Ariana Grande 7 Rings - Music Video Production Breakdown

And how's it going guys? Josh here aka Ulufemi filming without my glasses because there's a little bit too much glare I've been in Australia for about a year now And I'm going back
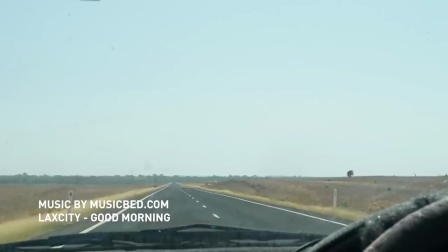[0:22]
to LA in March and I recently got to experience the true Australian outback when I got to go drive out to Mount Isa In the
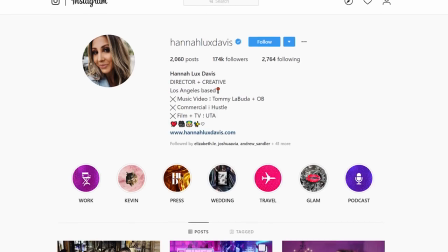[0:28]
middle of Queensland at some point during my crazy drive into the wilderness Director Hannah Lex Davis dropped her latest music video for Ariana Grande
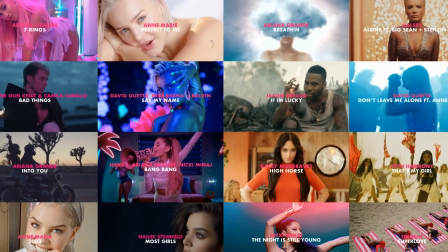[0:34]
called Seven Rings It's crazy cuz Hannah's been killing it in the music video game for quite a while She currently directs under London Alley Entertainment out of Los Angeles and she currently has six other Ariana Grande videos under her belt. So I had no part in the production of Seven Rings, so let's give credit where it's due.
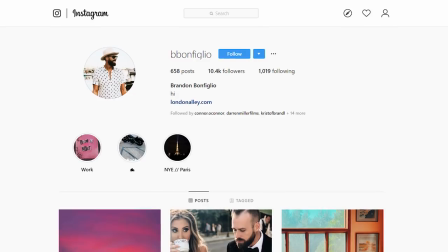[0:49]
Seven Rings was directed by Hannah Alex Davis. It was produced by Brandon Bonfiglo, Luke Podesta, and Andrew Lirios.
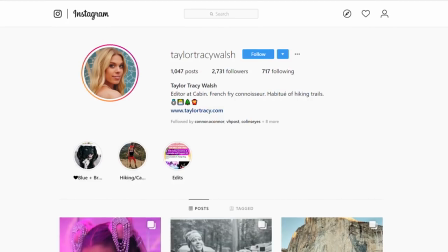[0:55]
It was DP'd by Christopher Probst, ASC. It was edited by Hannah herself as well as Taylor Tracy Walsh.
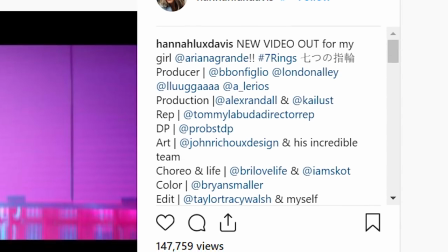[1:00]
Art design by John Rishut and tons of other incredible crew. Let's break down Seven Rings. I can't use footage to copyright law, so we're going to use video stills. A lot of video stills. Hannah definitely has a specific look that she prefers and that she directs her DPs and G&Es to use during her videos.
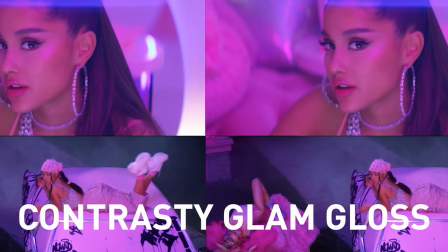[1:15]
I personally call it the contrasty, glammy gloss look and I really love it. Let's break that down. Contrasty. This look usually incorporates contrasting light intensities and contrasting light colors.
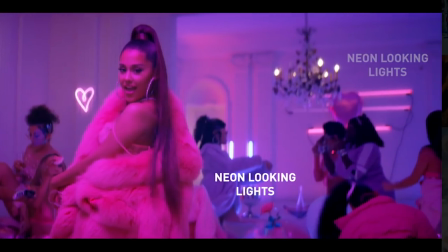[1:25]
She does this really well with how she uses contrasting neon looking lights as practicals. Check out orange and teal in Love Me Harder or Bang Bang.
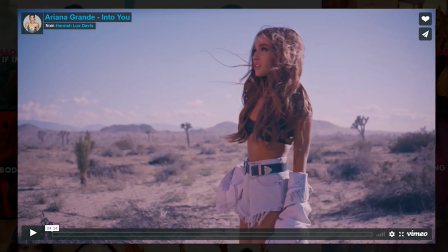[1:32]
Or check out pink and blue in Seven Rings Side to Side, Focus or Into You. Like I've said in the past, contrast looks great because it creates depth.
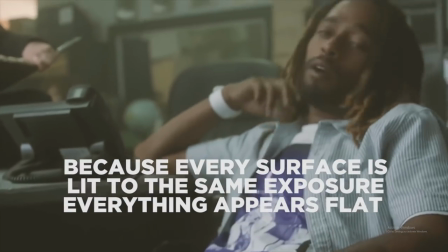[1:39]
It isn't enough to just shoot in a physically deep or large space to create depth, because without contrasting light colors or light intensities, the space is still going to look really flat on film.
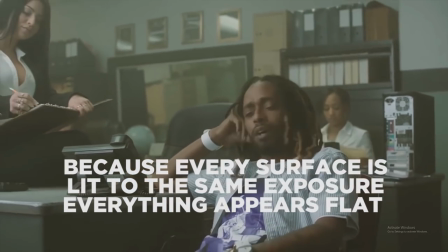[1:48]
If there aren't enough surfaces in the room to create the desired amount of depth, let's say in a room with just four flat white walls, you can artificially project more surfaces on that surface,
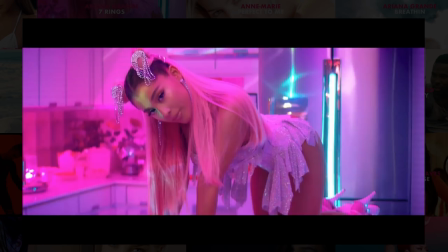[1:58]
say using a projector that projects shapes, or even water that's refracting light on the surface. So Glam. Glam is referring to something that's fascinatingly attractive in a mysterious or magical way. Hannah incorporates this by creating sets that are neatly cluttered. This is a paradox that revolves around packing a set with items that complement each other color style vibe wise.
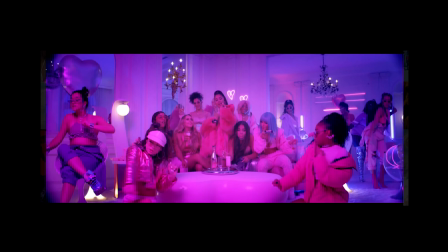[2:18]
And that would usually make sense when placed individually alone, but that would less likely be placed all together at the same time.
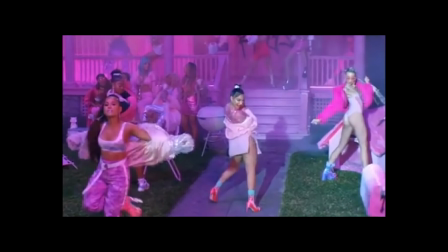[2:24]
Take an old car, a clothesline, a barbecue, a doghouse, and some lawn chairs.
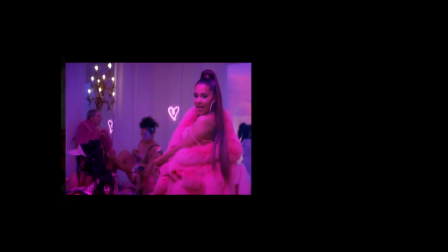[2:29]
Make sure that they're all color coordinated and then double everything. And then take a room with a chandelier, then add another chandelier, and then add a bunch of dope quasars. Quasars are basically LED lights that look like neon tubes. And then add some additional actual neon lights.
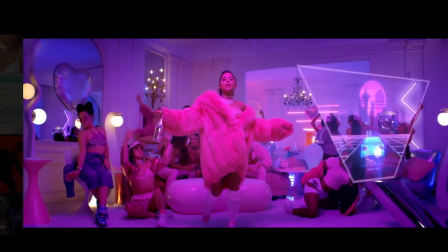[2:42]
Add a bunch of glamorously styled dancers, then double everything with a mirror. Last note, a packed room also gives you more services to contrast light intensities and colors off of. This therefore also gives you more depth. Before we move on, let's pay some bills. I feel like a lot of us neglect sound design and sound effects when it comes to our video editing workflow.
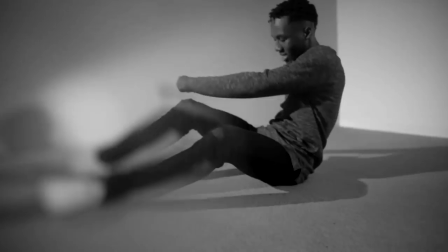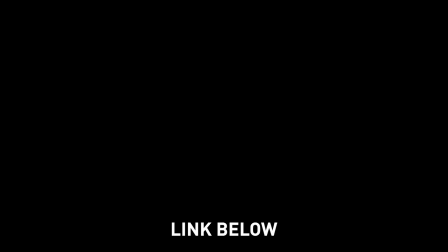[3:08]
the instinct sound effects pack contains tons and i mean tons of cinematic impactful whooshy droney vibey sounds that i use in all my edits you've got to check out the link on my website and lastly if you want to know how to get unlimited downloads of hundreds of my favorite effects packs transition
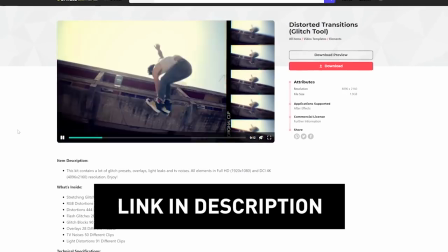[3:24]
packs and title packs for only 33 a month then check out the link below guys please check both of these things out below it really helps the channel out and enables me to continue creating free content. So we've covered contrasty, we've covered glam, now it's time to cover gloss. When I think of gloss, I think of shininess on a smooth surface. In my experience, creating that professional glossy look in music videos has a lot to do with these four things.
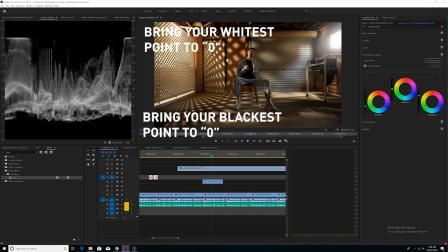[3:46]
Number one, making sure that your blacks are true black and that your whites are true white. This can be done in the Luma waveform and Premiere Pro in the Lumetri color scopes. Number two, making sure that your talent in the foreground effectively pops from the background.
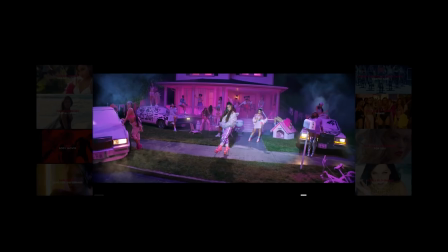[4:00]
A couple ways this can be done is actually lighting the main talent brighter than the background or with a different color than the background. Number three, making sure that your main talent is lit slightly from above with a soft light source.
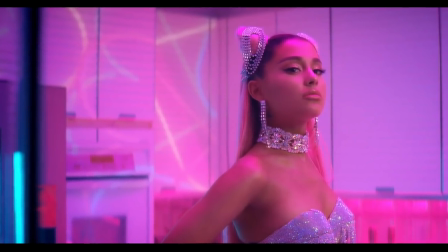[4:11]
Emphasis on soft light source. This will remove hard ugly shadow edges as well as make the skin just look so much smoother.
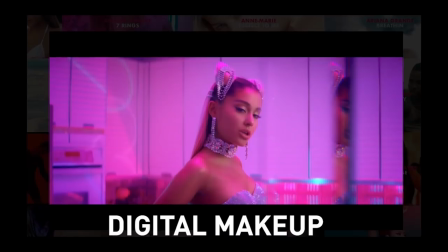[4:17]
Number four, using actual makeup as well as digital makeup to further smooth out the skin.
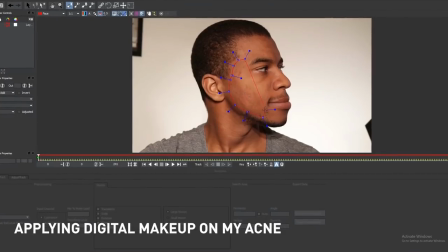[4:22]
Digital makeup can be as simple as tracking a masked gaussian blur effect on an adjustment layer on the talent's face. More on digital makeup in the link below. So a few other things that I really liked about this video.
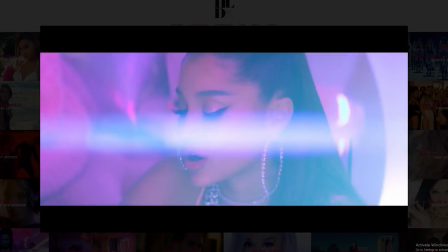[4:34]
Number one, shot sticking artificial lens flares. Now I'm sure some of these lens flares were real but I believe some of them were actually put on artificially in post.
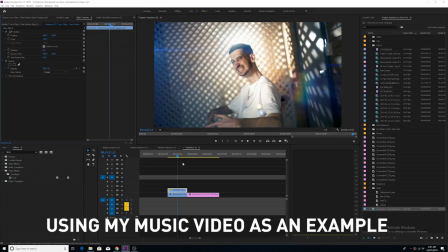[4:41]
The real reason these artificial flares worked however is the editor made sure to make these flares change as the camera angle changed and as well as after each cut in the timeline.
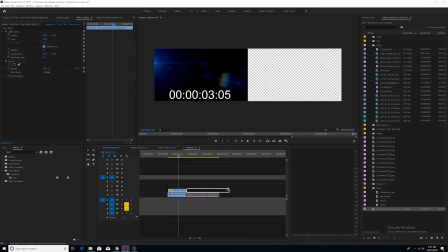[4:50]
This mimics how a real flare would work. Amateur editors, myself included, can sometimes make the mistake of just slapping a single lens flare over multiple cuts and multiple camera angles.
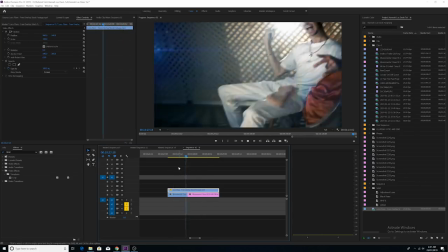[4:59]
Basically as the shot changes the flare just remains exactly the same. This just instantly reveals the artificial nature of the flare to the viewer.
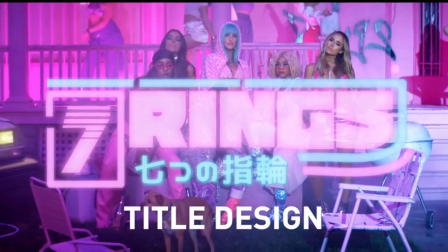[5:05]
A few other things I really liked I loved the title design and how it matched with the vibe of the rest of the video.
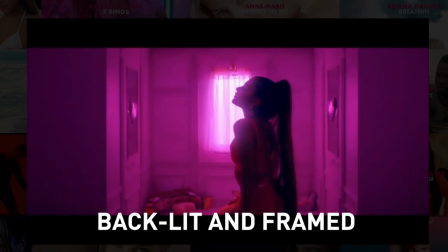[5:09]
I really like the shot that I actually see a lot in Hannah's videos that I like to call backlit and framed and as you guessed they're usually backlit and framed by some type of wall or structure or something. In addition to that she usually incorporates some type of dolly in move which creates parallax and just a really cool dynamic look.
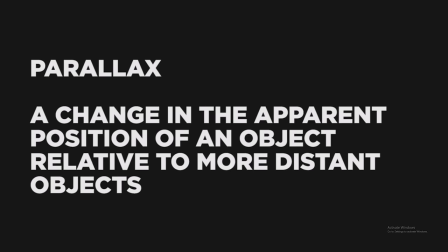[5:23]
Usually I always emphasize the need to use a parallax effect to emphasize any movement that's being done which basically just means you need to play something in
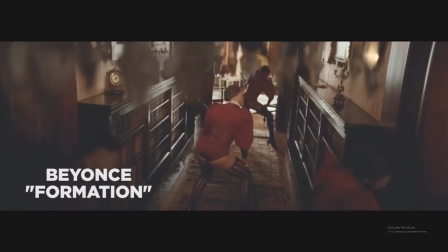[5:29]
the foreground because something in the foreground is going to move faster than something in the background and so your movement again is going to be emphasized
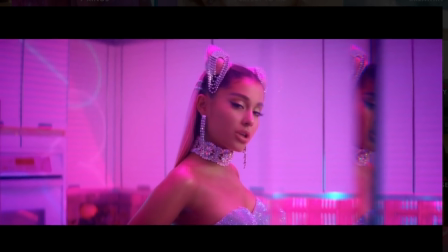[5:34]
even more this was done in a really cool way in the seven rings video where hannah actually had the dp shoot ariana's reflection through a mirror and
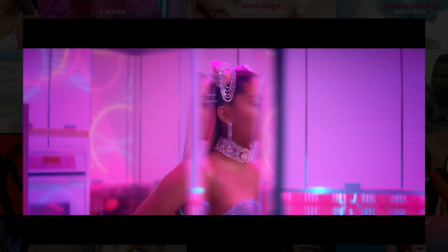[5:41]
there was actually an extrusion that came out of the mirror regarding how this virtual 3d space phenomenon ended up coming into play the extrusion out of
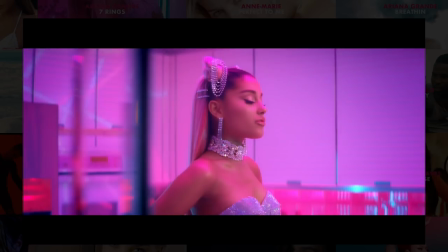[5:48]
the mirror ended up being that foreground piece That actually emphasized the movement of the camera when it was shooting Ariana's reflection other things I like the speed ramping that they used in post to transition from one shot to another shot I like the fact that they use a really high shutter speed to create a really crisp sharp look and lastly I really liked how Hannah brought scope to the video by going from a really wide crane shot outside
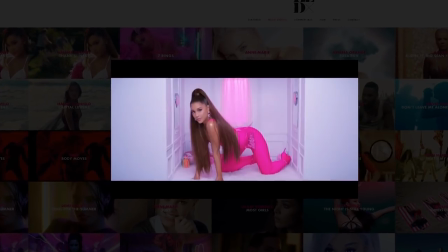[6:08]
To a small shot where Ariana was actually in a miniature set of a small room where she could literally touch the ceiling and touch the walls and
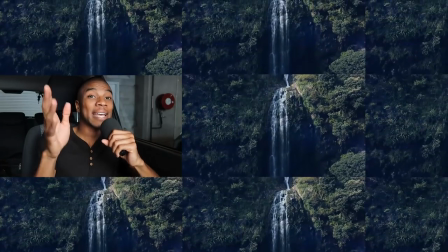[6:16]
everything It was crazy another trick just for you personally if you're ever trying to add scope to your music video if you're ever stuck at just like one
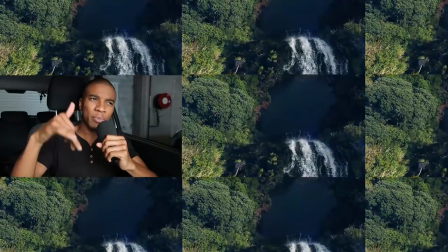[6:21]
location and you're shooting inside get a few drone shots whether it be stock footage or maybe even shoot them in real life and it'll just
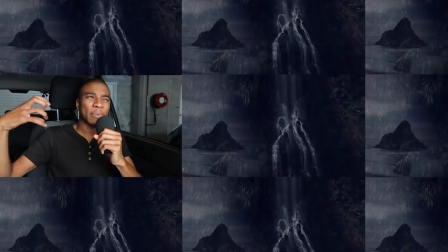[6:27]
really expand that scope of that video and make it seem a lot bigger and more massive than it actually may have been all
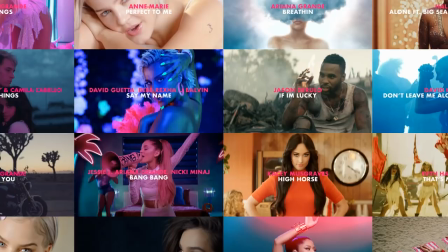[6:33]
right guys that's the end of the video shout out to Hanalex Davis and her entire team for always putting out dope content please make sure to like this video or
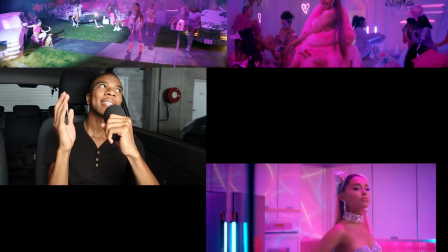[6:38]
click subscribe click the notification bell to be notified for future videos thanks so much for watching guys and as always keep it chill